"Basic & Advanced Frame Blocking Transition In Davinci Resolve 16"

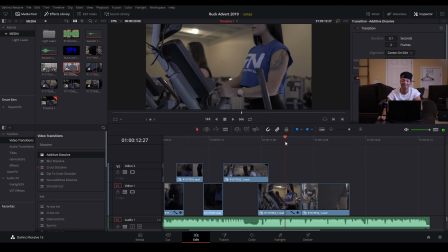(41:16)
It's like,
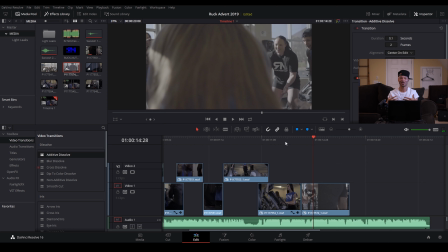(41:19)
it gives you that same almost effect, but it's almost more impactful because it has that flash too.
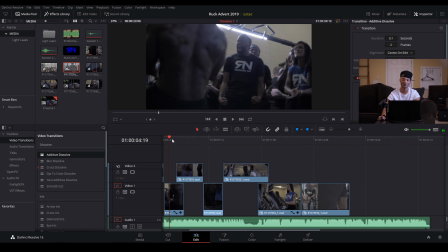(41:26)
But I wouldn't have wanted to do that in the first one. Like, in the first one, everything's Gucci.
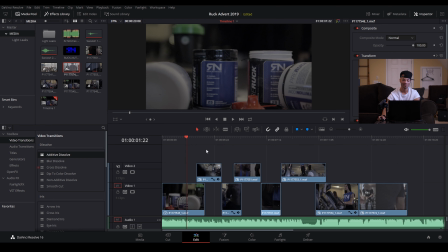(41:31)
So it's like, you know, I like that this object comes in.
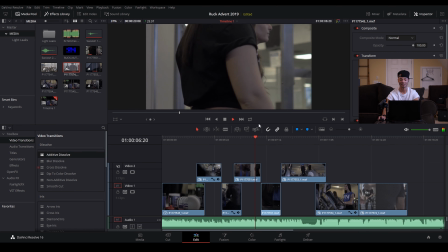(41:38)
I like that the guy comes in.
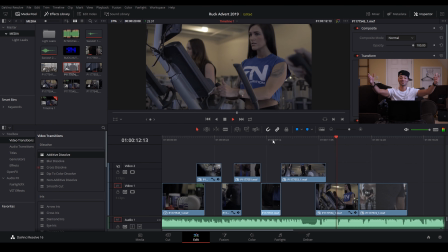(41:43)
I love that the beat is hot. All right, so what would I do here? I'm going to right-click, retime controls, retime curves.
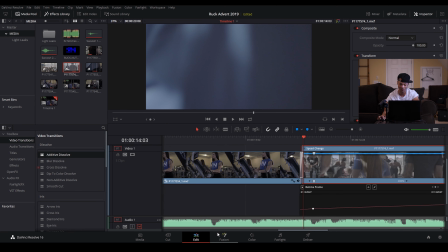(41:55)
Now that we've figured out that last one, mute this audio track to save my brain.
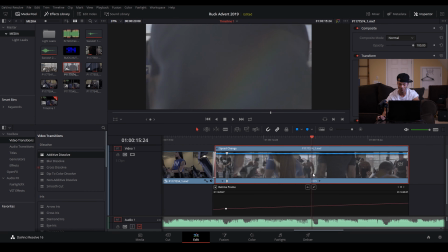(42:03)
And I need to slow this down. So what I'm going to do is make another keyframe here.
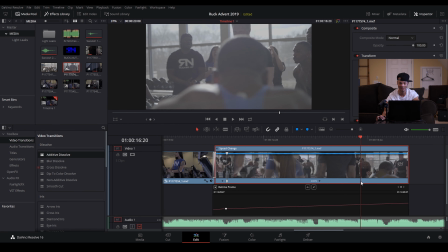(42:11)
Boom. Like right where he sits into that, I want that to hit on the last beat I want to hit. So I'm going to make a keyframe there. I'm going to slow this down to 100.
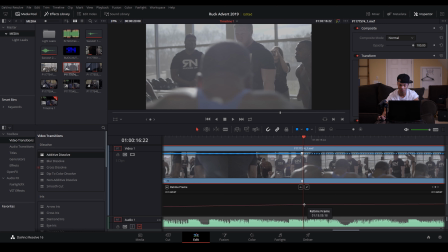(42:25)
And I'm going to actually slow.
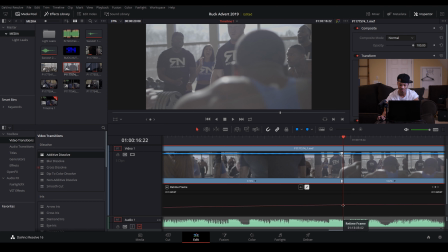(42:28)
I'm going to pull this down to slow down his pulling up because it was a little too quick.
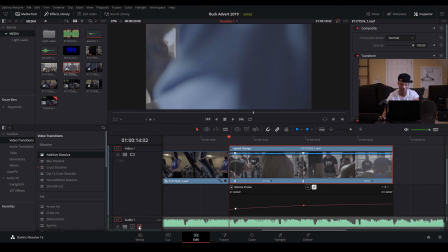(42:38)
And if I turn the music back on.
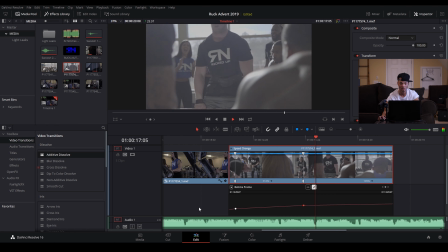Almost. That's okay though. I can click the bottom of this.
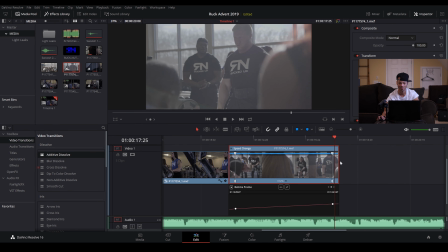(42:54)
Take it out to here. And we should look pretty good.
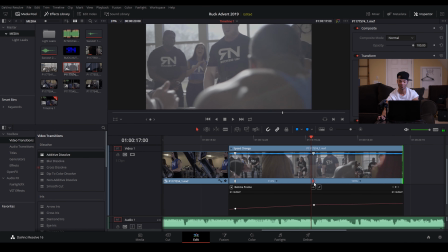(43:09)
Right there. That's where I want it. Let's not get crazy. Boom.
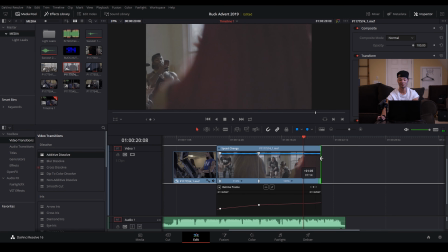(43:20)
And that's just musical timing. You know what I mean? And you could hang on this shot for,
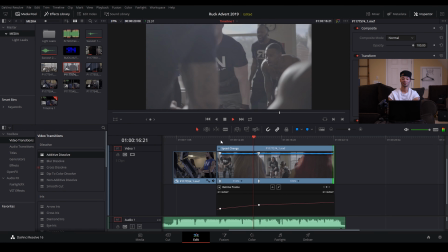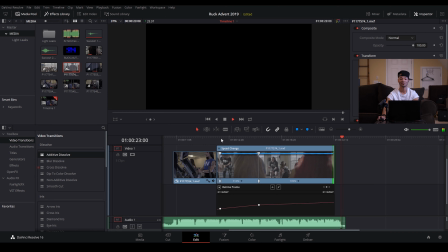(43:32)
I love it. I love that. That is sick. I hope you guys stuck in here. If you guys stuck in there with me, and I mean, come on. This was a good one though. Jeez. Guys, if you liked it, please give it a like. I mean, if you liked it, you might as well. And if you didn't like it, definitely like it anyway. And if you have any comments, questions, or concerns, leave them in the comment section. If you guys like videos on stuff like this, editing, audio, let me know. You know, it doesn't have to be a coloring channel. It doesn't have to be a one thing channel. This is the Modern Filmmaker. We're modern filmmakers. Let's modern film make across the board. And as always, guys, my name is Marcel, and this has been the Modern Filmmaker, and I'll see you on the next one.
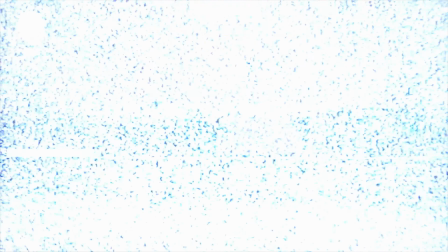(44:18)
Peace!